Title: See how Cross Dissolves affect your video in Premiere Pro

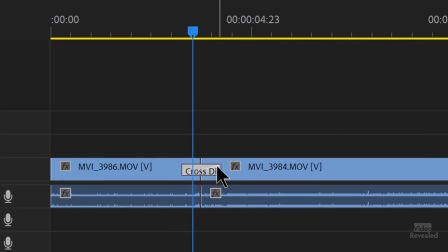And you'll see when I move my mouse, it changes to that. If you're zoomed out too far, then sometimes you can't get that and you need to zoom in.
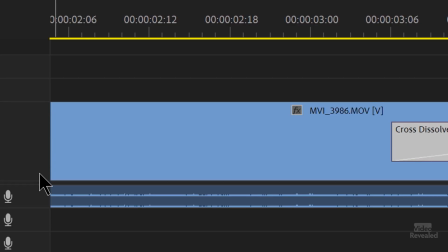I'm also holding the Option key on Mac, the Alt key on Windows, and using my scroll bar here.
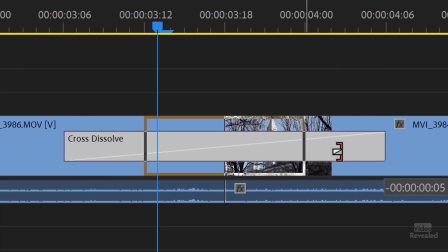And you can see I can change the duration here. Now, by default, the duration changes symmetrically. But if you hold down the Shift key on Mac or Windows, you'll change one side.
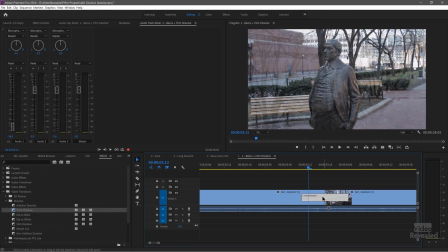So you can do this asymmetrically. Okay, so let's go back to 1 second. Okay,
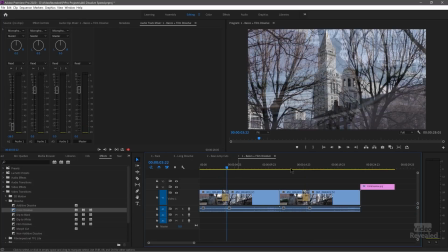So that is adding a simple dissolve. Now, I wanted to show you the difference between a film dissolve. So here's the film dissolve, and here is the cross dissolve. It's kind of hard to see the difference. So what I did is, okay, so here I've got the film dissolve above,
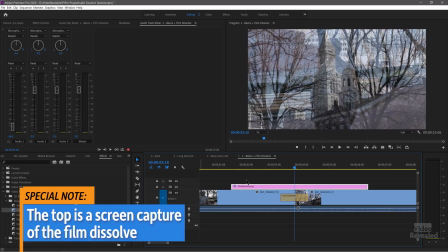and below I have the other dissolve. I also added a crop to this just so I could move this back and forth.
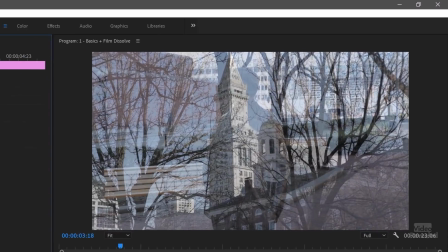So you're seeing that's the film dissolve and that's the cross dissolve.
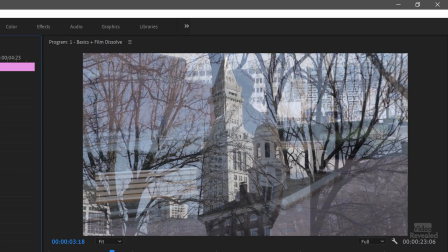You see the film dissolve holds much more of the light, the highlights. But I like the cross dissolve. Look at his ear. Look at the face of the statue. You can see more of it. So there's no right or wrong. It's just some people might prefer film dissolved, cross dissolve. I like cross dissolve. Okay, so now let's look at what I like to call fixing jump cuts. And jump cuts are all the rage on YouTube, not because they're so artistically perfect and people love to express themselves. It's just they're too lazy to do a better performance. So they say things and then they cut things and then they cut things.
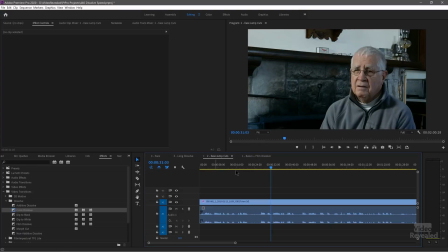Sometimes they're cutting one word at a time. Drives me insane. So let's look at an interview here where we need to cut out some dead air.
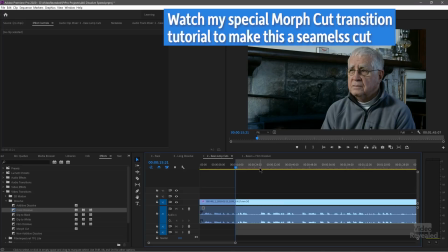Okay, so I'm going to cut there, in point there. There's a bunch of dead air in here.
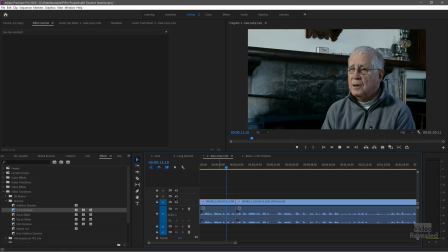Out point, cut that in. Now we've got a jump cut.
Particularly with fly rock.
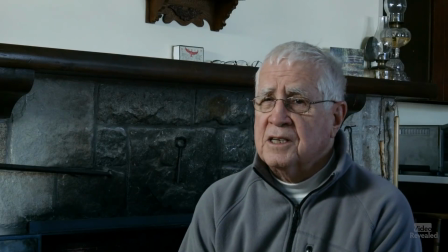In my 60 years experience.
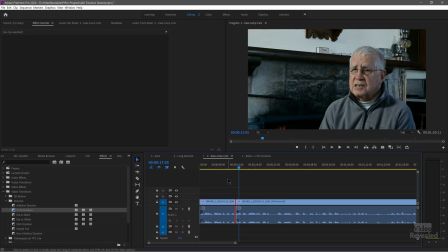So if I put a cross dissolve in here, we'll soften that.
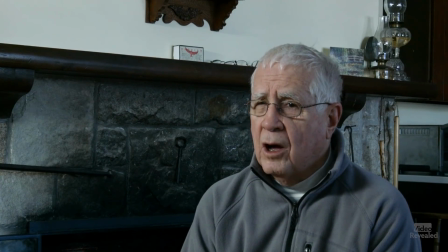Particularly with fly rock. In my 60 years experience.
So it just helps instead of a total jump cut. Now I will admit that if I'm doing this to an interview, I actually prefer a dip to black. Let me just show you that.
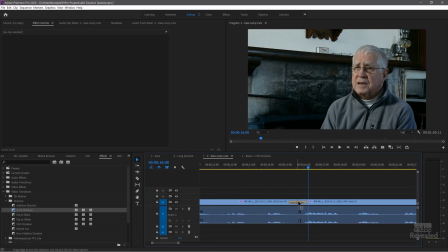So I'll leave the cross dissolve in there. I'll go back over to my effects and type in dip. There's dip to white and dip to black and drag that over that.
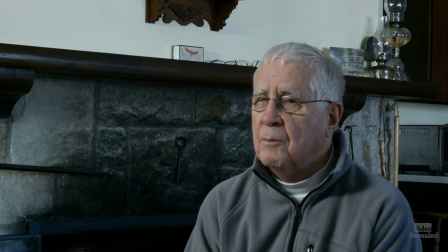Now I'm doing a dip to black.
Particularly with fly rock. In my 60 years experience.
To me, that just softens it a little bit more than a direct jump cut. Okay, now let's look at the duration of a dissolve. Here we've got, I've just created an imaginary end of a movie where we've got a happy ending and we're going to dissolve into the credits.
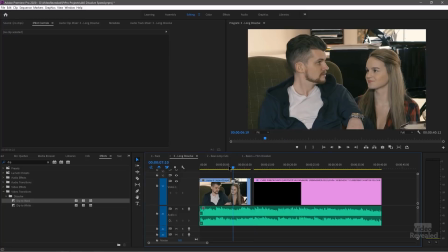So right now I don't have a dissolve.
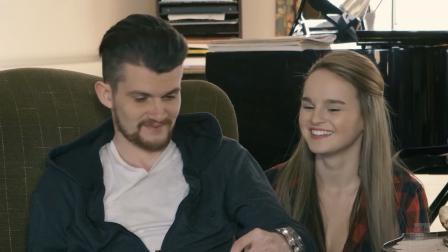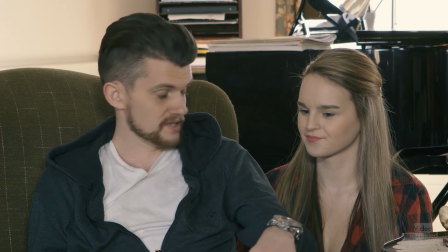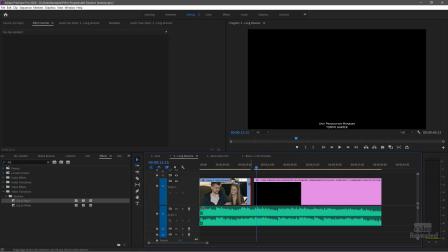So let's put a dissolve on the end here.